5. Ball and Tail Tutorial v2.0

And then a couple of frames later, we can have it come to rest at a full 100, 100.
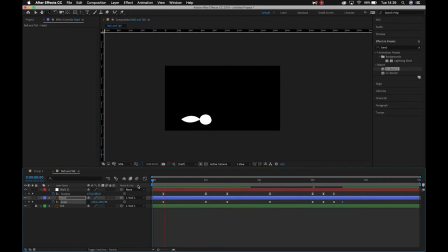Okay, so let's play this back quickly and see if we're missing anything. So we've got a squash, jump. Okay, and then obviously we need to adjust our timing. Okay, but scrubbing through, we've got our stretch.
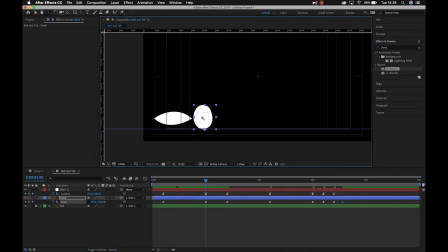Okay, then what we could probably do as well, just to grant the illusion of it actually jumping upwards, is right before it leaves the ground, we want to add a little bit of squash. We want to flatten it. All right, so let's take this frame and move it back by about 3 frames.
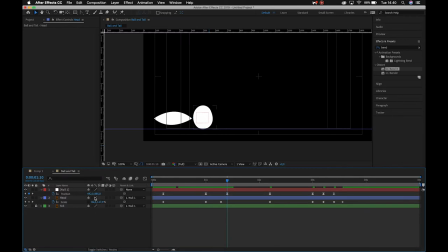And then as it leaves the ground, we'll swap these values around. All right, so I'm just going to sort of round up. So we'll make this 120 and we'll make this 80.
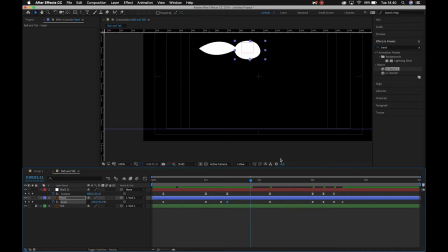Okay, so it gets ready, boom, and then it jumps. And then we get up to a perfect circle.
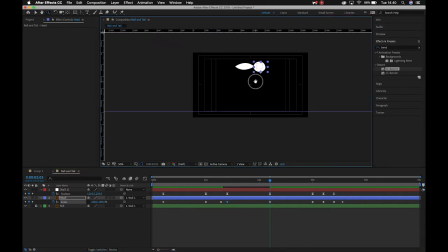All right. Okay, hopefully we all follow along the line of thinking, right? It didn't make sense for it to be able to jump straight from this sort of stretched state. We want it to be able to have a little bit of a pop. All right, and then we can always adjust that as necessary.
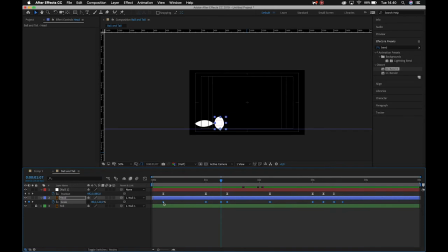So let's select all these keyframes. Let's add some easing to them. So keyframe assist, easy ease. And then we can jump into this. Now, we haven't really played around with easing in the graph editor, but it's really not as scary as it looks.
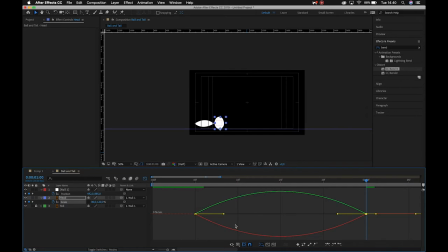Okay, it basically just has 2 different values because there is a height and a width, right? So we know for a fact that when our ball was moving backwards like so, we gave it a
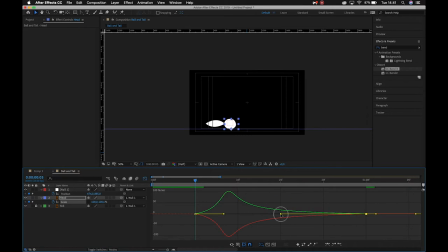sort of curve like this, right? So you'll see that there are 2 markers. There's one for the red, one for the green. Okay, so just always remember to do both, otherwise it's gonna look very strange. And if I take a look at that, cool, so that's looking good, it matches the movement.
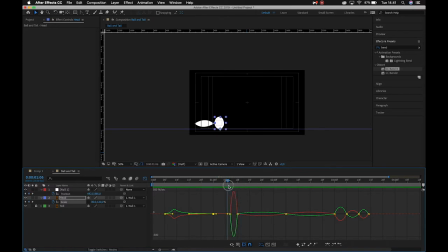All right, now for this, we want this to happen really fast, but we want it to happen at the end of its given frames, right? So that it jumps super quickly. Boom, okay. Then we can go back into our layer
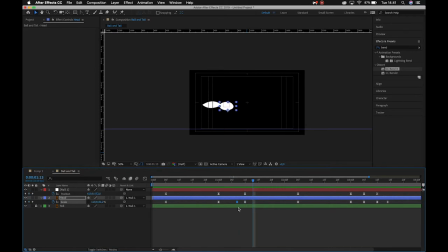and we want to add some stretch. So 1, 2, 3 frames out. I'll copy paste this chosen keyframe. All right, sorry, no, that's the wrong one. We'll copy paste the keyframe that we have our stretch, our squash taking place on, 1, 2, 3.
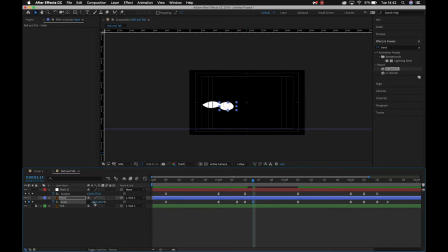Copy paste that one, and then we'll swap our values around. 80. The reason why we're doing that is now we have the option of,
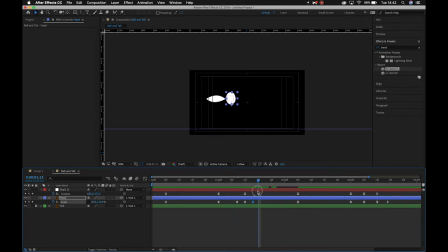or rather we've created the illusion of it squashing, jumping, and conforming into this sort of stretch state. That's really difficult to say, before coming to rest at a perfect circle. All right, or as perfect as this weird potato fox can look like. All right, so we'll jump back into this graph editor.
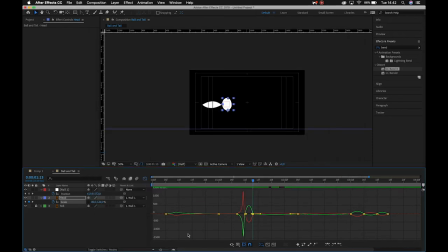We'll not open iTunes. Just want to zoom in here. Let's take a look. So it jumps very quickly. Let's see what it looks like if I then have it stretch very quickly as well. All right, so squash, stretch.
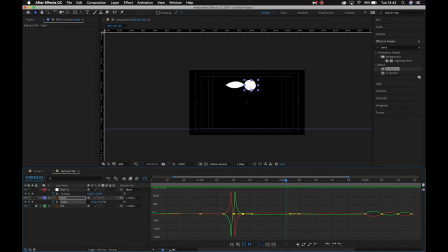Nice illusion there. Alrighty, so we can pull that back. Let's actually just move down our timeline a little bit and take a look here. So as it starts easing into the perfect circle, again we want that to be happening sort of fairly soon.
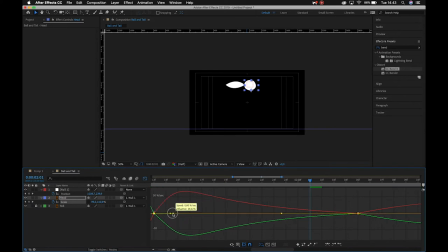Alright, so that it sort of really eases into that scale of a perfect circle. And then obviously as we move down, we want the opposite.